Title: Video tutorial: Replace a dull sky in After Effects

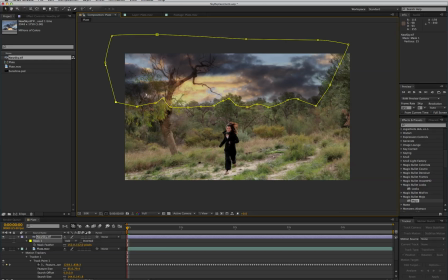If no one suspects a sky replacement they don't see it so it's okay to have that looking like that.
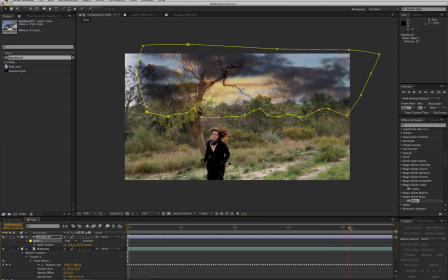Might be worth just checking through to the end of the footage here. Ah yeah, there you go, that mask wasn't wide enough so I'll just widen it out.
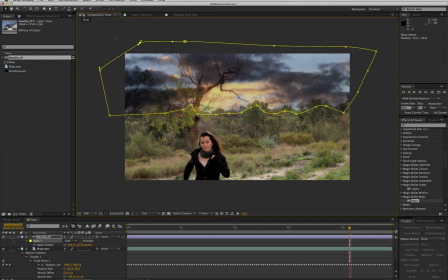So that's all showing through there. If you don't like the way that's going you can soften it through here if you want but I prefer to see that right down to the tree line. Okay so that's the Essential Sky Replacement,
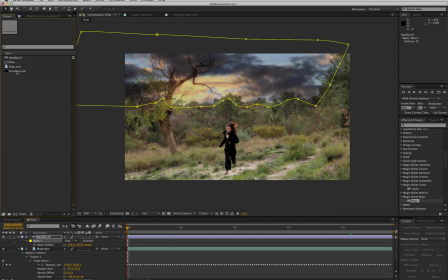now we need to make it look a bit more realistic. so let's bring in sunshine photoshop document and
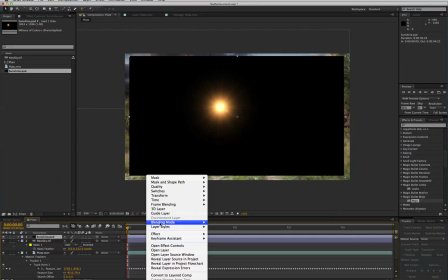set the blending mode to add
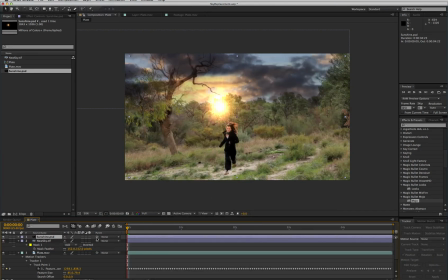and then we're going to parent this using the parenting lasso here onto new sky then hit A and adjust it to anchor points and just bring it over to the tree here The reason I'm picking that spot, apart from the fact that this is where the sunset colour is anyway,
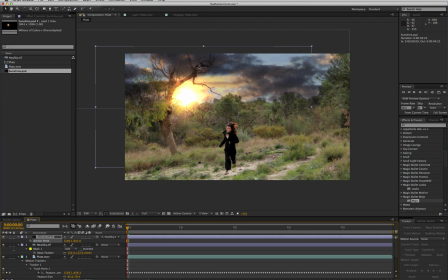is it helps distract from the fact that there's this darkening of the cloud showing through the tree here. Part of the skill of using After Effects is not just using the technicalities but finding ways to make things work visually.
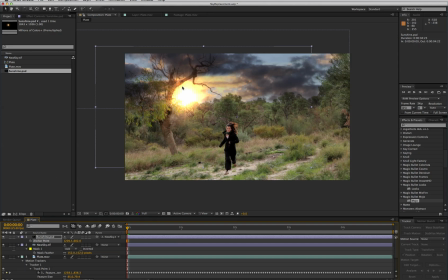So even though technically speaking you shouldn't have clouds showing through a tree branch, this works visually because no one's ever going to suspect it's a sky replacement.
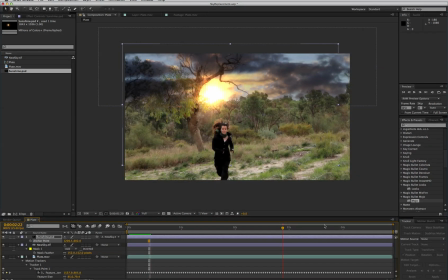Okay, with that done, your clip is pretty much ready to go.
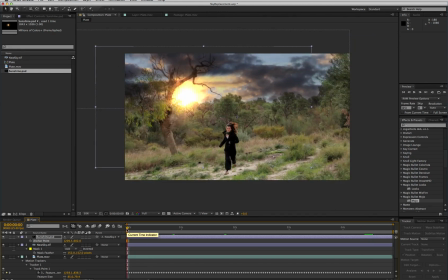That works all the way through. To finish it off, it's nice to give the whole thing a single color grade.
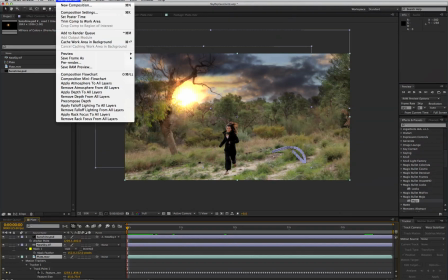So what I would do is select all those layers and pre-compose
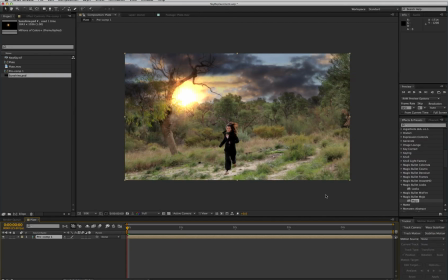them and then apply a filter to give it an overall look. You can use anything that's in After Effects as standard, but I'm going to use Magic Bullet Mojo here and just bleach it,
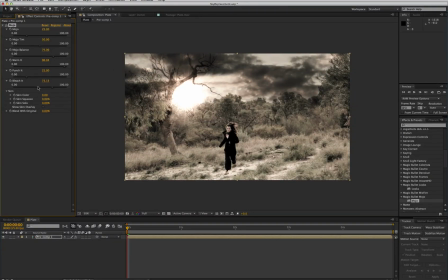warm it, and that really sells the effect. You could get the same effect with the controls in the color correction tools that come with After Effects, but that's just a quick and easy way of doing it.